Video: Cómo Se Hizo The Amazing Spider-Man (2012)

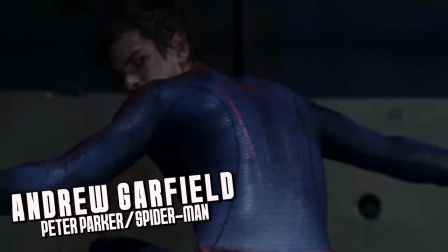(4:07)
El sujeto fue seleccionado para el papel y mostraría gran pasión por el proyecto, ya que fue gran fan del personaje desde pequeño,
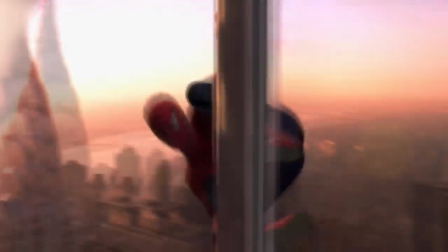(4:15)
incluso resultó ser fan de la trilogía de Sam Raimi, por lo que protagonizaría esta película con mucho encanto.
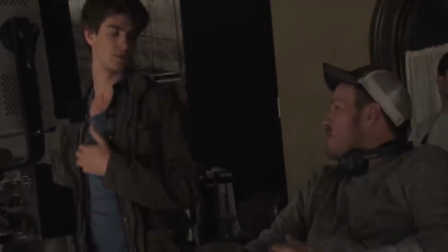(4:21)
Fue el sueño que se le hizo realidad. Webb deseaba a un personaje que, más que parecer un nerd como en los cómics, fuera un marginado que no encaja en otros círculos.
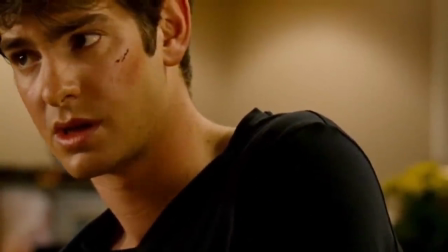(4:31)
Según el actor en los comentarios del DVD, al enterarse del proyecto, su mayor preocupación fue que hicieran un buen trabajo. Es más, Andrew fue quien le cuestionó a Mark Webb por qué sería el indicado para interpretar ese papel.
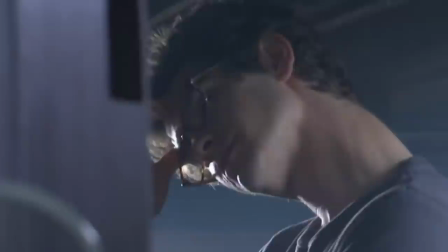(4:44)
Al final, las expresiones tan empáticas para el espectador fue lo que le dio el sí por completo de todo el estudio.
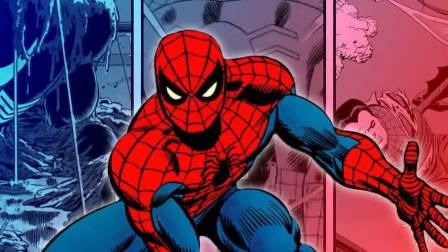(4:50)
La historia es una amalgama de lo visto en la serie The Amazing Spider-Man y Ultimate Spider-Man.
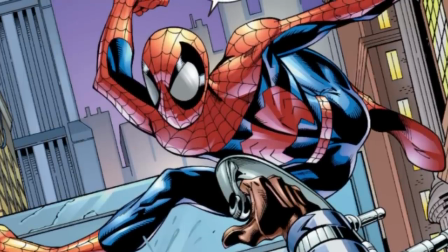(4:56)
Contraria parte a la creencia popular,
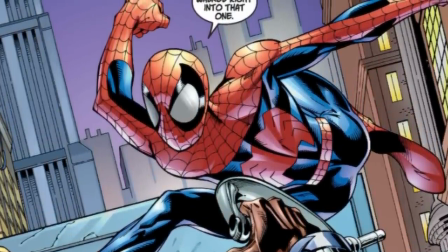(4:58)
la cinta toma elementos de ambas series sin irse de lleno por una específica, pues encontramos detalles de las dos versiones en distintos momentos.
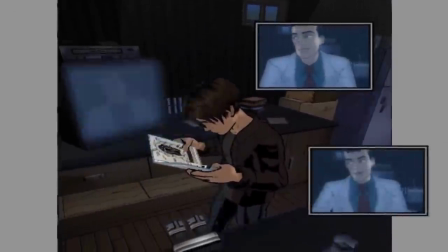(5:07)
Por ejemplo, el papel del padre de Peter como científico o la importancia de Norman Osborn pueden verse directamente del universo Ultimate,
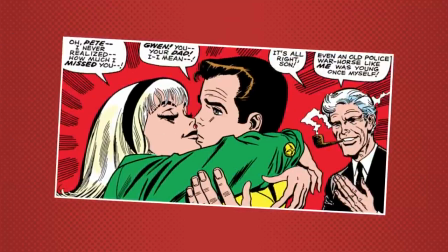(5:16)
Mientras que detalles como Gwen Stacy como el primer amor de Peter O el diseño del lagarto van
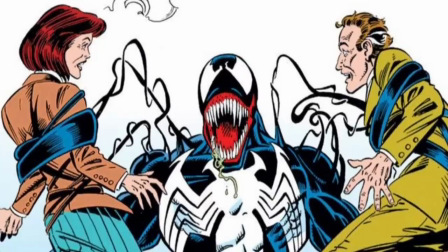(5:22)
directamente de la saga Amazing Otros aspectos en realidad se comparten entre versiones Como el
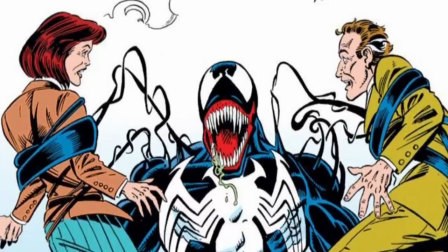(5:27)
secretismo de la muerte de los Parker La diferencia es que el enfoque aquí es la base de las motivaciones de Peter El traje fue un reto interesante
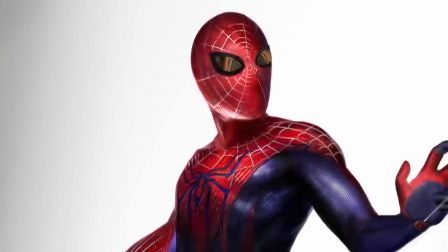(5:36)
Querían algo familiar pero que se diferenciara de lo visto en la saga anterior La idea era ofrecer algo que al verlo se notara que forma parte
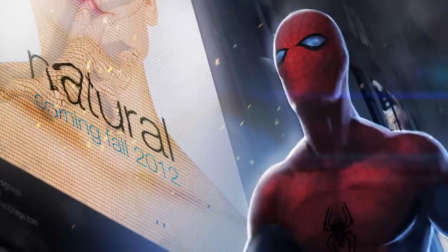(5:45)
de una franquicia nueva. Pero querían mantener los colores clásicos.
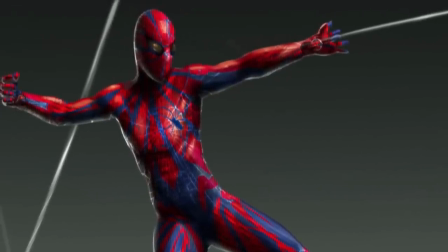(5:49)
Algunos diseños fueron extraños e incluso se les coló una idea de reciclar casi todo el diseño de la franquicia de Sam Raimi.
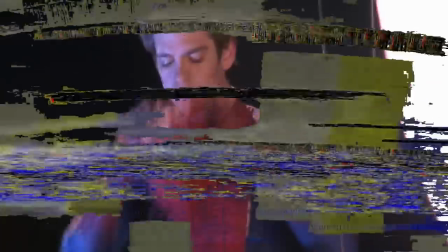(5:57)
Total, llegaron a un equilibrio.
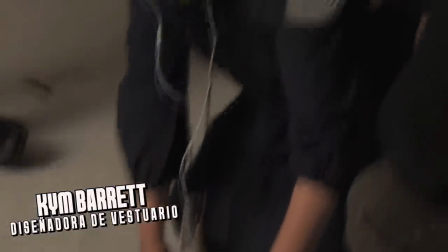(5:59)
Kim Barrett fue la diseñadora de vestuario que, si no te suena, ella se encargó de la saga Matrix o de la película de Romeo y Julieta en este apartado.
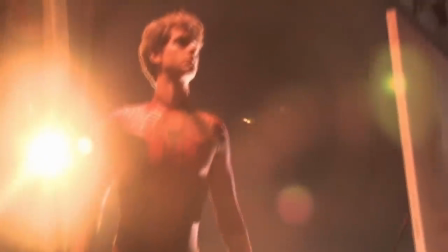(6:07)
La reacción de Andrew fue de extrañeza ante este cambio, pero lo aceptó y se mostró interesado por lo que podría representar.
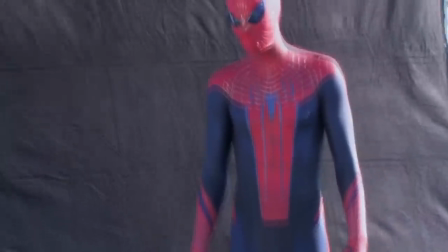(6:15)
La idea principal era darle un enfoque deportivo.
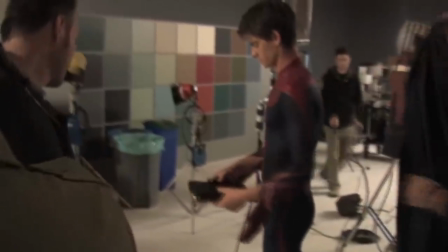(6:19)
Los diseños de prueba contaban con un patrón de telarañas distinto y un símbolo azul, características que evolucionaron al que conocemos hoy.
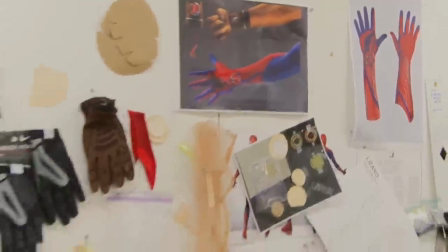(6:28)
En este se podía destacar el uso de lentes de sol y tenis para resaltar que podrían ser cosas que Peter tomaría de su habitación para armar el traje.
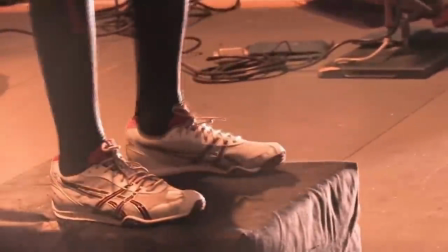(6:36)
Pero lo que sin duda llamó más la atención fue dejar el concepto
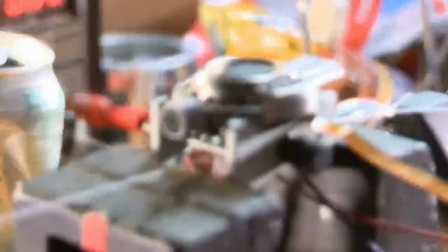(6:41)
de los lanzarredes orgánicos y recurrir a los clásicos disparadores de los cómics.
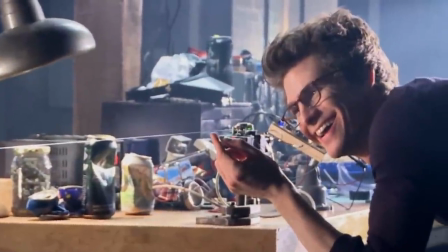(6:47)
Esto permitió crear tensión en algunos momentos donde se tuviera que arriesgar sin tener acceso al fluido.
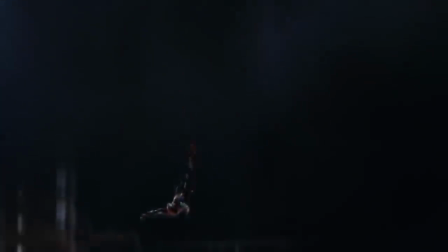(6:54)
Detalle directamente sacado de las historietas, y hasta el propio Stan Lee hace un comentario al respecto,
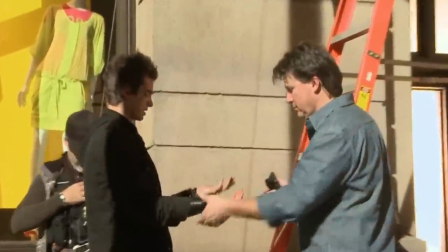(7:00)
justificando el uso de este dispositivo no solo como recurso narrativo,
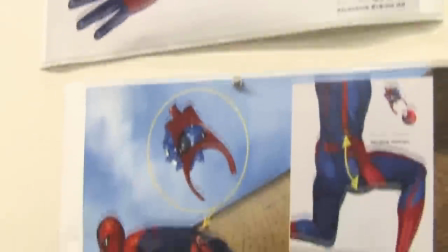(7:04)
sino también como parte de las características de inteligencia que tiene Peter Parker. De hecho, esta versión hace más uso de la mente del protagonista, cosa que anteriormente no habíamos visto.
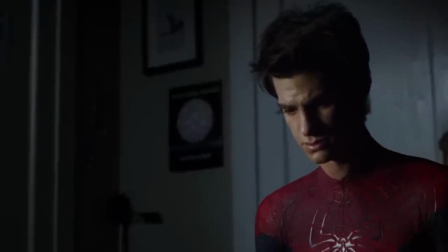(7:16)
Es mucho más activo, curioso y tratará de aplicar los conocimientos adquiridos en combate cada que tenga la oportunidad.
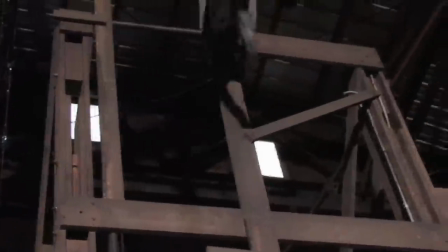(7:24)
Los efectos especiales para Spider-Man fueron curiosos, pues aunque se hizo uso del CGI, se realizaron muchas acrobacias con dobles de riesgo.
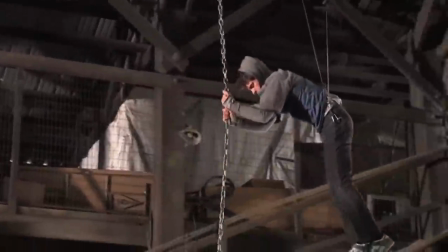(7:33)
Incluso Andrew Garfield participó en ellas, demostrando habilidades de parkour.
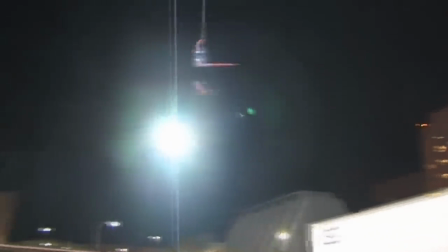(7:38)
Esto logró un efecto más realista que, para quienes lo recordarán, fue una tendencia muy clara después de la trilogía de Christopher Nolan enfocada en Batman.
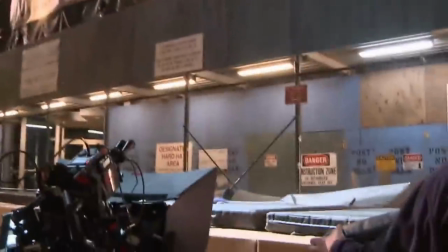(7:47)
Comenzaron a presentar escenas de balanceo nunca antes vistas desde esa perspectiva.
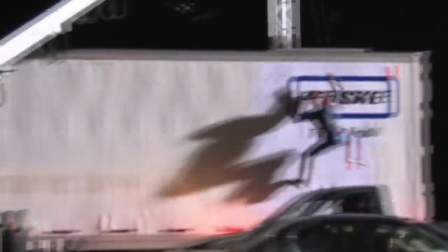(7:52)
Varias de estas secuencias se grabaron en exteriores para darle un toque más empático.
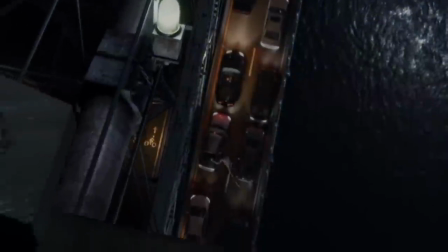(7:58)
Si había que colgar a alguien desde gran altura y dejarlo caer varios metros por los aires, lo hacían.
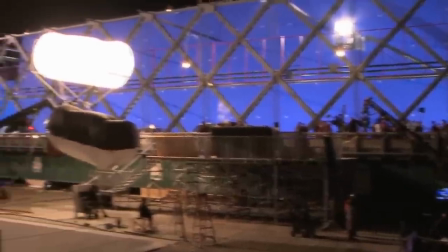(8:04)
Claramente se retocaba con efectos digitales.
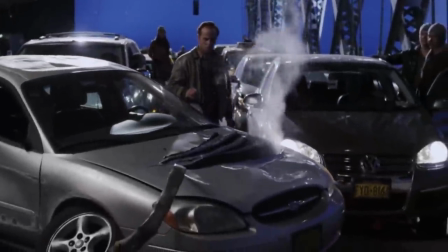(8:08)
Sin embargo, las intenciones eran muy distintas, lo cual nos presentó un enfoque visual totalmente diferente a lo que estamos acostumbrados.